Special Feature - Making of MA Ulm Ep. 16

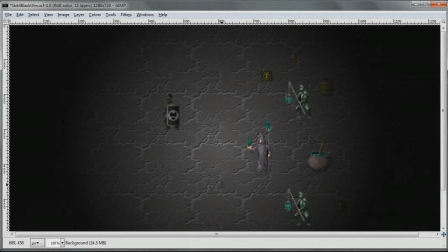0:00 Welcome back, ladies and gentlemen. I'm Marcus Aurelius, and this is something a little different. This is not a Let's Play video, but rather, I felt it'd be kind of neat to share my process when I put together these skits for Dominions 4 and how I do them.
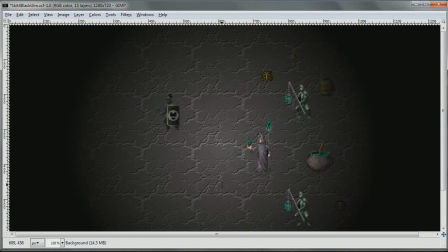0:20 Now, I will be the first to say that I am not any kind of trained artist. In fact, I have no artistic talent whatsoever, and most of everything I learned is just through trial and error, looking for web tutorials and stuff like that.
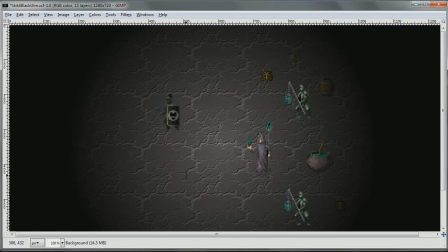0:39 But the program I use is GIMP, primarily because it's free. It's kind of a Photoshop alternative, and I, again, having no artistic talent, do not feel really comfortable dropping $300 or whatever Photoshop is on a graphics software suite that I would not even know how to use.
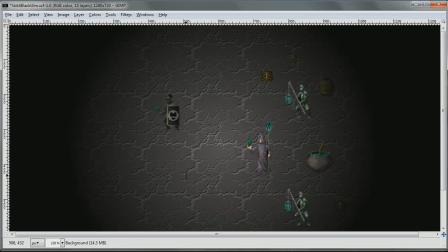0:58 So I picked up GIMP a long time ago, primarily to it was necessary to make the 3D maps of Dwarf Fortress worlds that looked really nice, and I've over time learned a couple things. I'm sure actual talented artists like Daz,
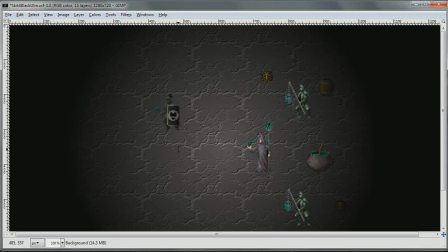1:17 or maybe many of you who are watching this, know a lot more than I do and could do what I'm trying to do a lot easier and better. And if that's the case, by all means, please shoot a comment or shoot me an email and let me know, because I'd always love the opportunity to learn how to do what I do even better.
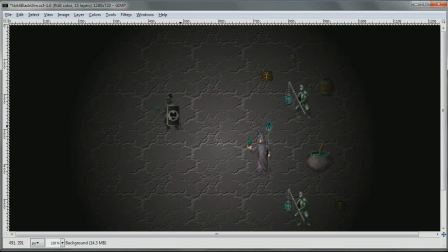1:36 But to get started, here is how I get my skits together. The first thing I do is I think in my mind what the scene is that I'm trying to set, okay? So this is the skit that used Daz, and the scene I wanted was the
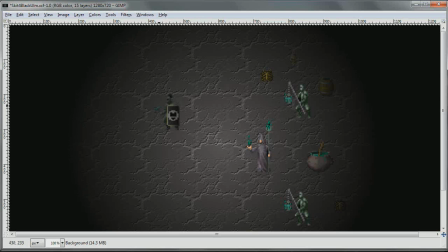1:53 dark, evil kind of citadel of Black Ulm. So all of the sprites that I use, by the way, are from the game Dominions 4.
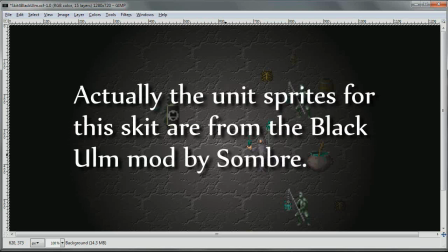2:02 If you go to the Dominions 4 forums, one of the posts is a link to a zip file that contains all of the sprites used in the game.
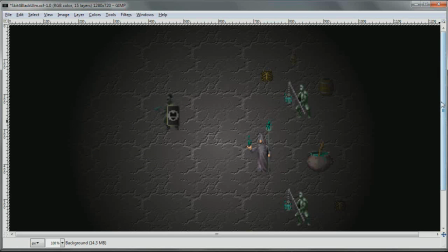2:13 And that includes these kind of little tchotchke objects. These are all items from the game. This is a cauldron, which provides food to your troops. This is a piece of armor. I forget the name of it, but it's like a bone piece of armor.
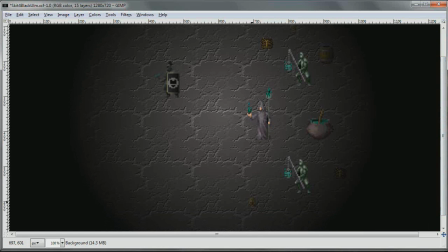2:28 And these little skulls here, I think might be Caricator the Pocket Lich or some artifact. But I figured they would add some nice ambiance lying around on the floor. The background in this case, normally I use a background from a screenshot of the game itself, the battle screen mostly,
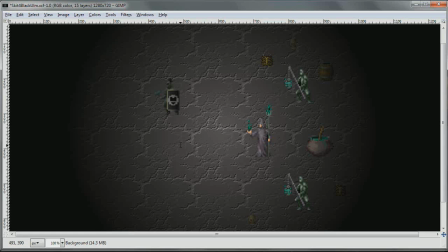2:47 but what I did this time around, since this was going to be indoors, is I found a pattern. And what I did was I created a layer, here it's called background, where I simply
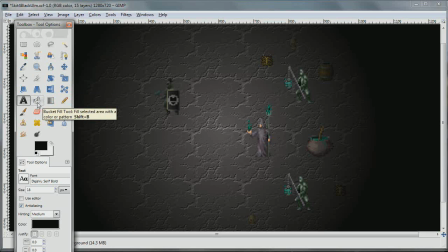2:59 took the fill tool and I filled with the pattern. Obviously it's not this pattern, but it was another pattern to get the floor, and I was pretty happy with that.
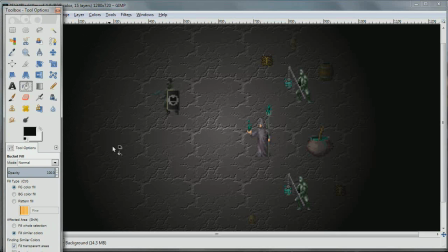3:11 But then I had to create kind of a sense of darkness. I wanted a sense of imposing darkness, but light at the middle, because this Bane drinker here, Daz, is creating Bane fire.
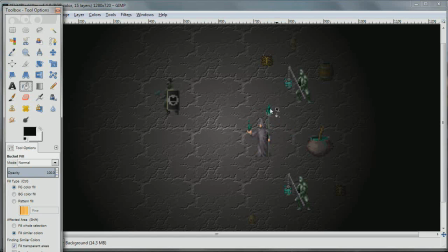3:28 And so he should have a kind of an eerie glow about him. So the way I managed that is I created another layer that I called Shadow. And it is a transparent layer
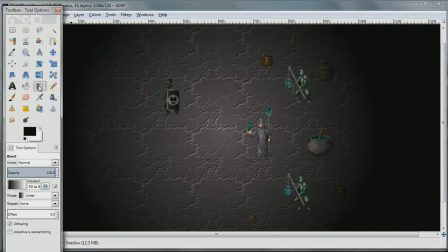3:43 that I basically created a gradient using the gradient tool that goes from the transparent background to black. And then I moved all the sprites, because each sprite here has a separate layer so that I can animate them and move them around.
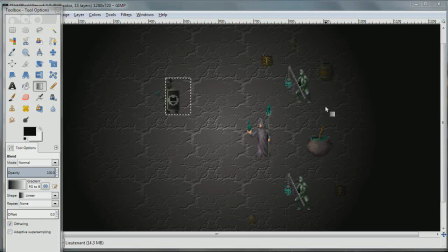4:01 And I moved the ones that were going to be in the background, these two guys and the items, behind or underneath the shadow layer.
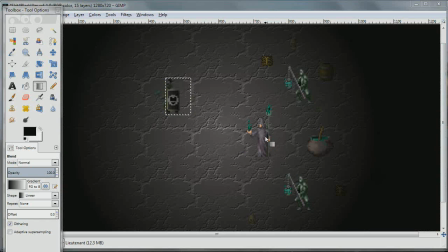4:10 As you can see, they get darker as a result. Now, Daz is the exception. He is actually on top of the shadow layer so that he's always in the light. And so how do I make the animations?
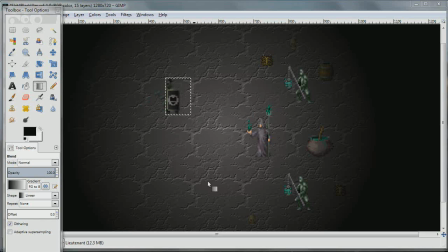4:25 Well, for example, let's say this is one spot of the scene. Well, at this point, I will go and I will
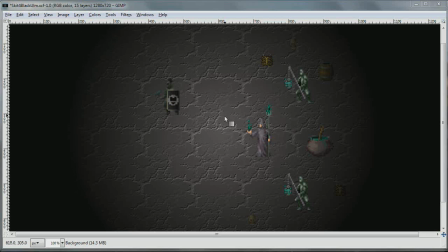4:35 export this as a PNG image, which will then go into the video. So to create the movement, I find the sprite I want to move. In this case, the commander is gone, but I can bring him back. See, there's the commander.
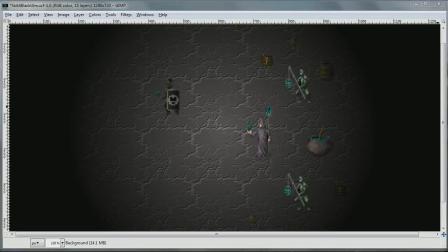4:50 He's here, he's gone. But in this case, say I want to move the lieutenant, right? I want the lieutenant to move in a certain direction. I just click his layer, and I pull up the Move tool,
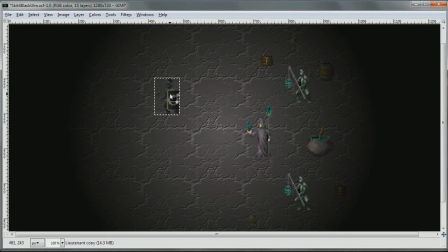5:05 and I click on him, and I shift click to the, in this case, to the left. 1, 2. Okay, so now he's taken a step to the left, and I can export another PNG file. Now let's say instead I want to turn him around.
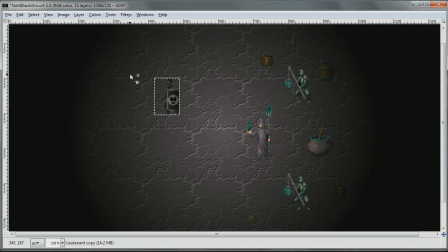5:23 Well, I can't necessarily just flip him horizontally because then his feet won't match. So what I do is I create a copy. I think it's down here. This isn't the copy actually, but then there's Real Lieutenant. And I move him such that his feet are exactly in the same place.
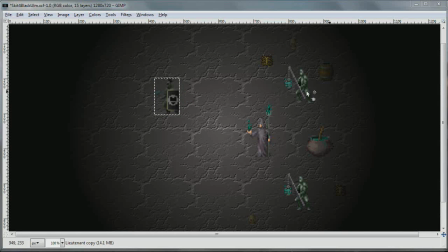5:42 So that's how I do a switch. I start with my one that I have, and then I open the other guy and close. Oops. And where's the other lieutenant? Yeah, there's Lieutenant Copy. Oh, there we go. Okay, so boom, boom, boom, boom. That's how they turn around.
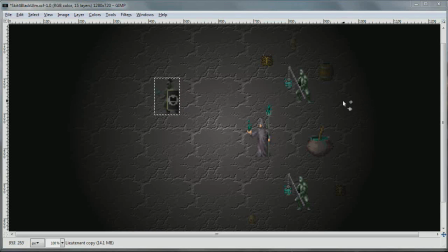6:01 And of course, I move them as I said. The only other digital effect, I laugh because it's such amateur work, but that I used in this particular skit was I had Daz here
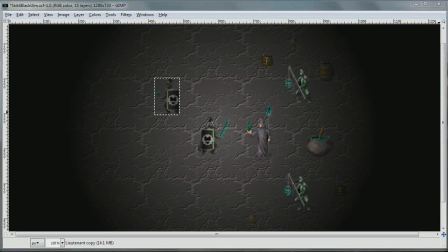6:18 disintegrate the commander. And the way I did that, first of all, was I have two versions of Daz, the Bane Drinker. I have the regular version, and then I have the battle version.
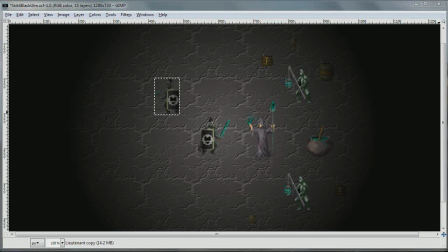6:31 It's hard to really see, but if you go from one to the other really quick, it's his little battle animation. So that's how I handled that part. But in order to get the commander to fade out as I did, is I basically selected him,
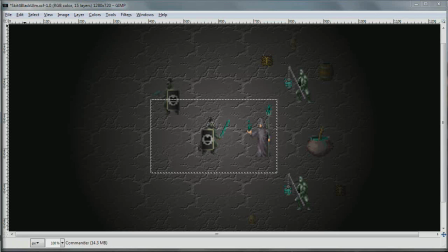6:51 and I used the Magic Wand tool,
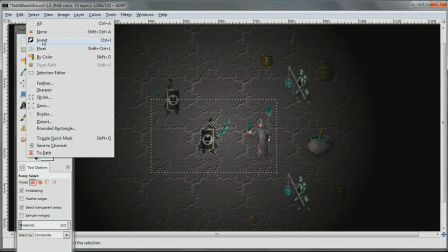6:56 and then I went to select Invert so that I have him as my selection.
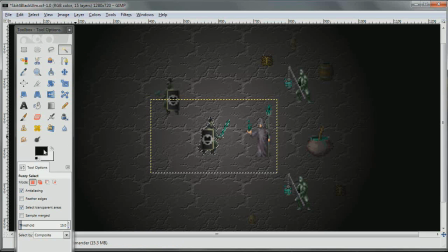7:04 And then I found the color that I wanted to use. In this case, it was, let's say, dark green. And I use my Fill tool,
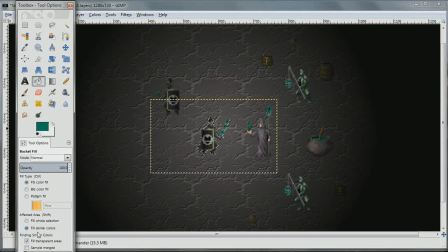7:16 and the important point here is fill whole selection, and I filled him.
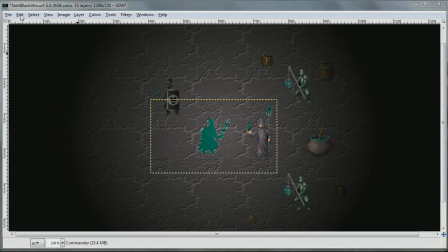7:24 And then I went to select Shrink,
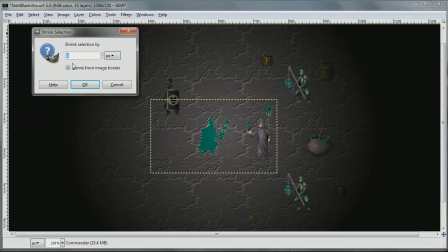7:32 pulling up this tool, shrank him by 2 pixels,
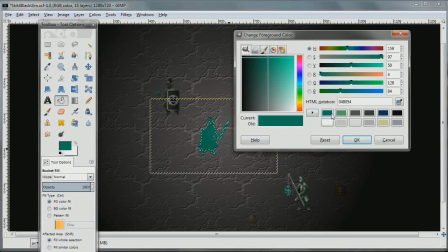7:37 and then I chose my second color, a lighter green, and did the exact same thing.
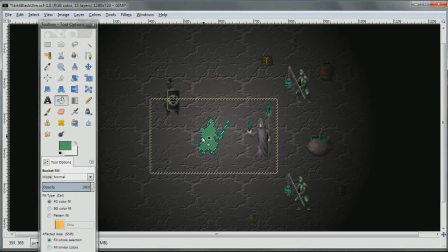7:45 Got the Fill tool, filled him. Alright, so that was one of them.
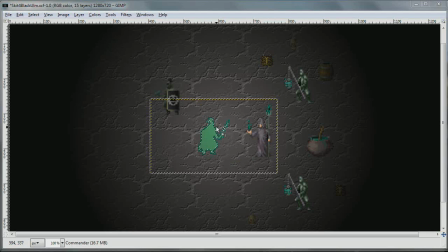7:50 And then I did 3 of these. One where it was dark green, light green, one where it was black, dark green, and one where it was light green, black, to kind of create a wave. And I just kept having those images export over and over and over again. Well, I exported them once each, but then I had them in my actual video go one right after the other really quickly,
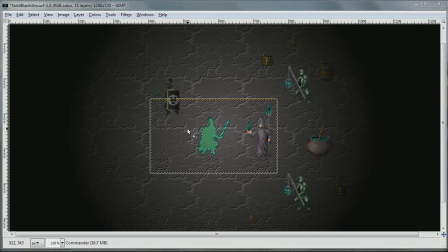8:09 so it looked like he was kind of flashing and the colors were waving inside of him. So that is how I did that, and that's how I created this particular skit.